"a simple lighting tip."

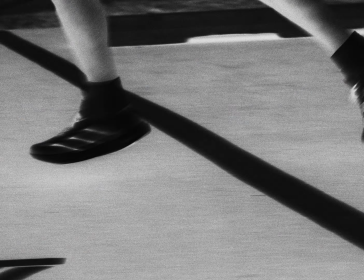Today we're going to talk about a few lighting techniques that I use when I don't necessarily have a bunch of lighting equipment. So a lot of these techniques are just really my personal preference when it comes to lighting.
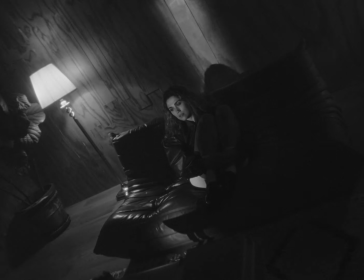It's more my style, and so these are not hard and fast rules. I really only use these when they make sense for that particular project. I think this thought process has really helped me.
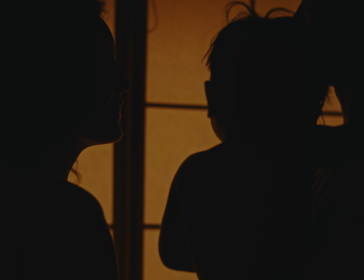There are times when you have complete control, a decent budget, and a decent amount of time, and so you can really make it look exactly the way that you want it to look.
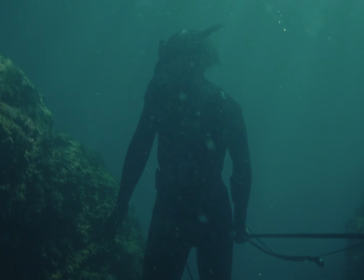And then honestly, there are a lot of times where you have way less time, way less budget, and way less gear than you'd like.
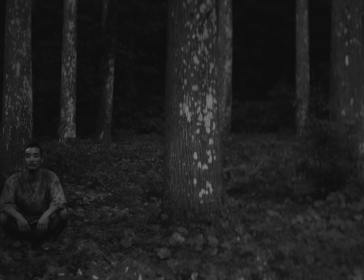And on top of it, maybe a crappy location. For example, on this Adidas campaign that I shot earlier this year, we were in a couple different cities,
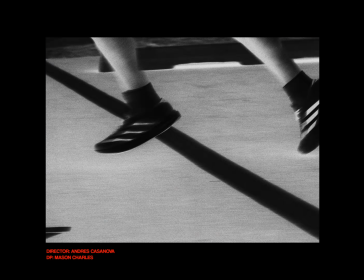and specifically when we were in Kansas, we were in the basketball stadium for the Kansas Jayhawks.
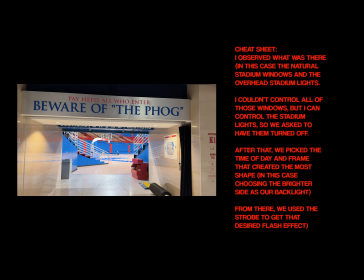And my approach to lighting this was, again, just doing exactly what I said.
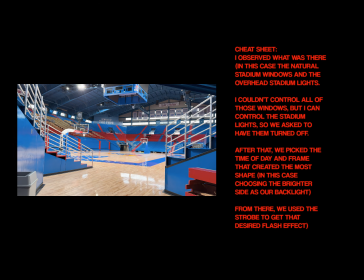We were able to shut all the stadium lights off. There's actually some really beautiful windows up at the top that we were getting some natural backlight from.
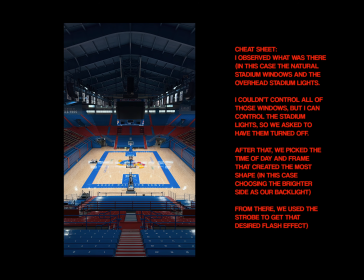And so mainly what I did for this particular shot was I just talked with the director
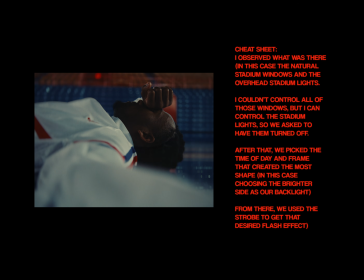and placed the talent where we wanted him so that we could get him backlit as much as possible.
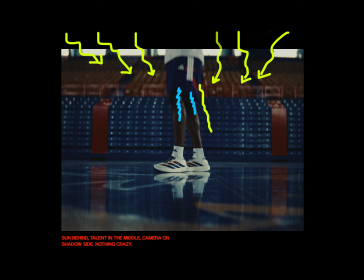This gave it a lot of contrast because we didn't have any of the bright stadium lights pointing directly down at him, making him look super flat.
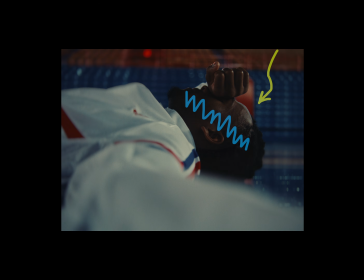Now we had a bunch of shadow on his face, and then we had a bunch of backlight coming through those top windows. If we had turned around and we had shot the other way, we would have been front lighting him and it would have just looked super flat.
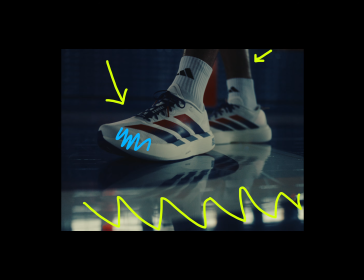So that's why it's important to talk with your director. I think a lot of times, like I said, we don't always have as much control as we'd like, but at the end of the day,
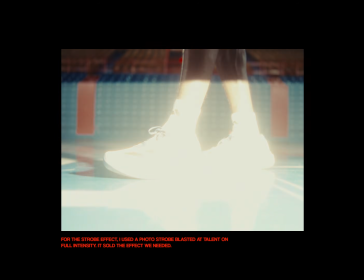whoever's watching whatever you're shooting is only seeing exactly what you're pointing your camera at.
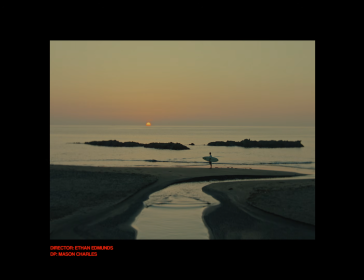Moving on to a different project, this was the Japan documentary that I made a breakdown for.
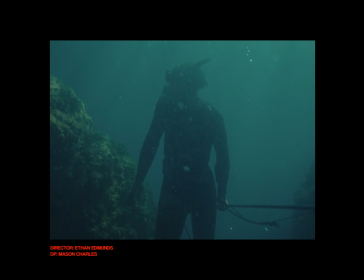It's still not out yet, and funny enough, we had actually already wrapped, but I still, deep down inside, wasn't fully in love with the way that it looked, because what we were doing was actually,
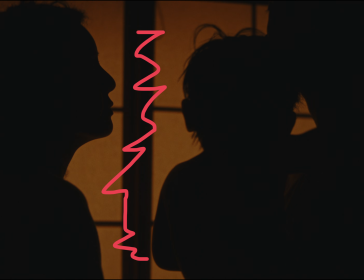we shot with these doors open right here. You could kind of see into their house, even though it was still dimly lit, and again, I had controlled as much light as possible,
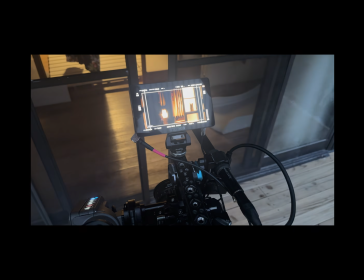turning off everything except for that one ceiling light that I wanted. And then as we were leaving, we were closing up their house, and I noticed how nice and backlit and beautiful their silhouettes looked.
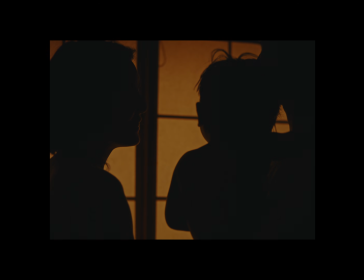It kind of had removed that ugly top lighting that I really was settling for. And I asked Ethan, our director, if we could just roll through the scene one more time, since this project is a little bit more abstract and we could take a little bit of leeway with redoing things.
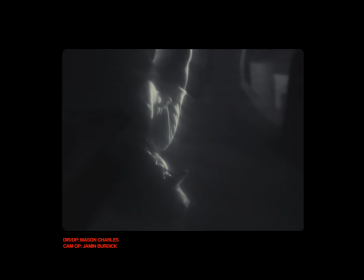And then for this project, this is one that is not out yet as well.
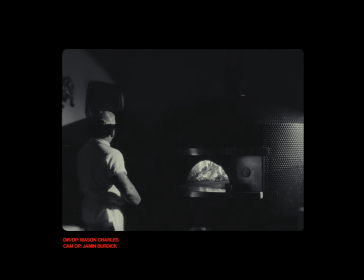It's actually one that I directed and also DP'd. But for this one, I really wanted to really push the look of it,
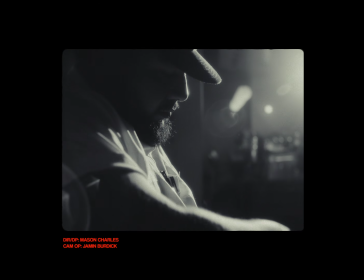do it a little bit different than how I would normally light something and how I would normally move the camera.
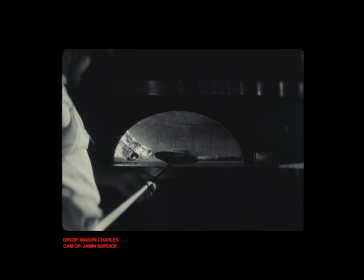And so then for this one, when we got to the location, we turned all the lights off.
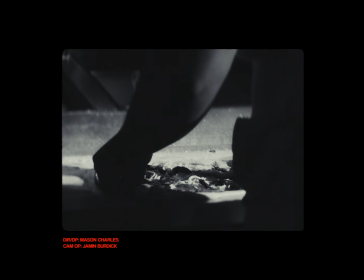I wanted everything to really fall deep into the shadows, and I wanted the highlights to burn really hot.
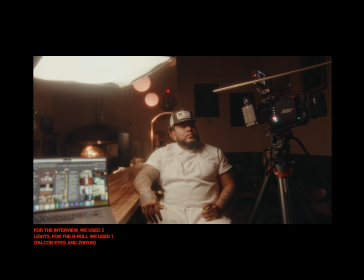I was going for a very old school vintage, like 1950s noir look,
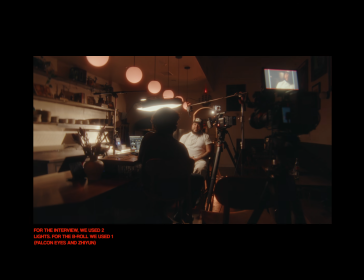and I was able to accomplish it with just one light using that method of turning everything off and building it back the way that I want it to look.
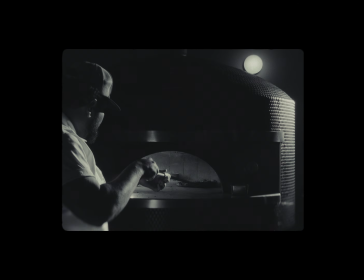I personally really like those contrasty looking images, and so I'm not always looking to preserve all of my shadow details.
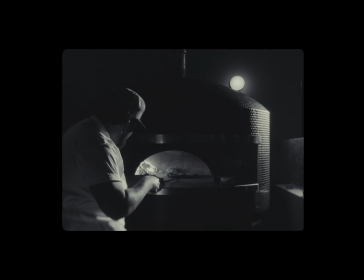I think maybe sometimes people are afraid of pushing an image too far in one direction that you can't save it in post. You know, saving every ounce of information in the sensor is not necessarily what I'm looking for.
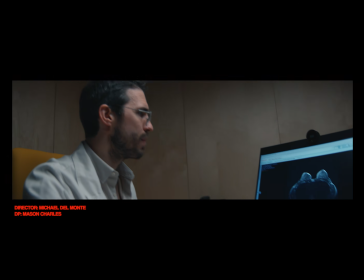And then this is from a project that I shot earlier this year in Portugal.
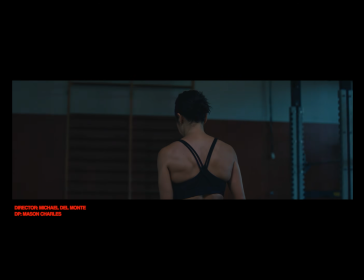We were in a hospital. This was another scenario where we didn't have a huge team, we didn't have a huge crew, and we didn't have a ton of control in our locations.
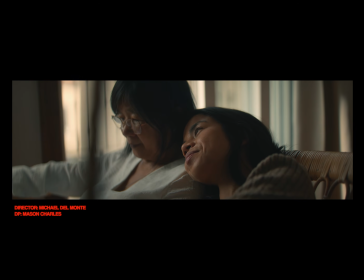Again, all I did was I turned off all of the lights and then I brought back what I needed.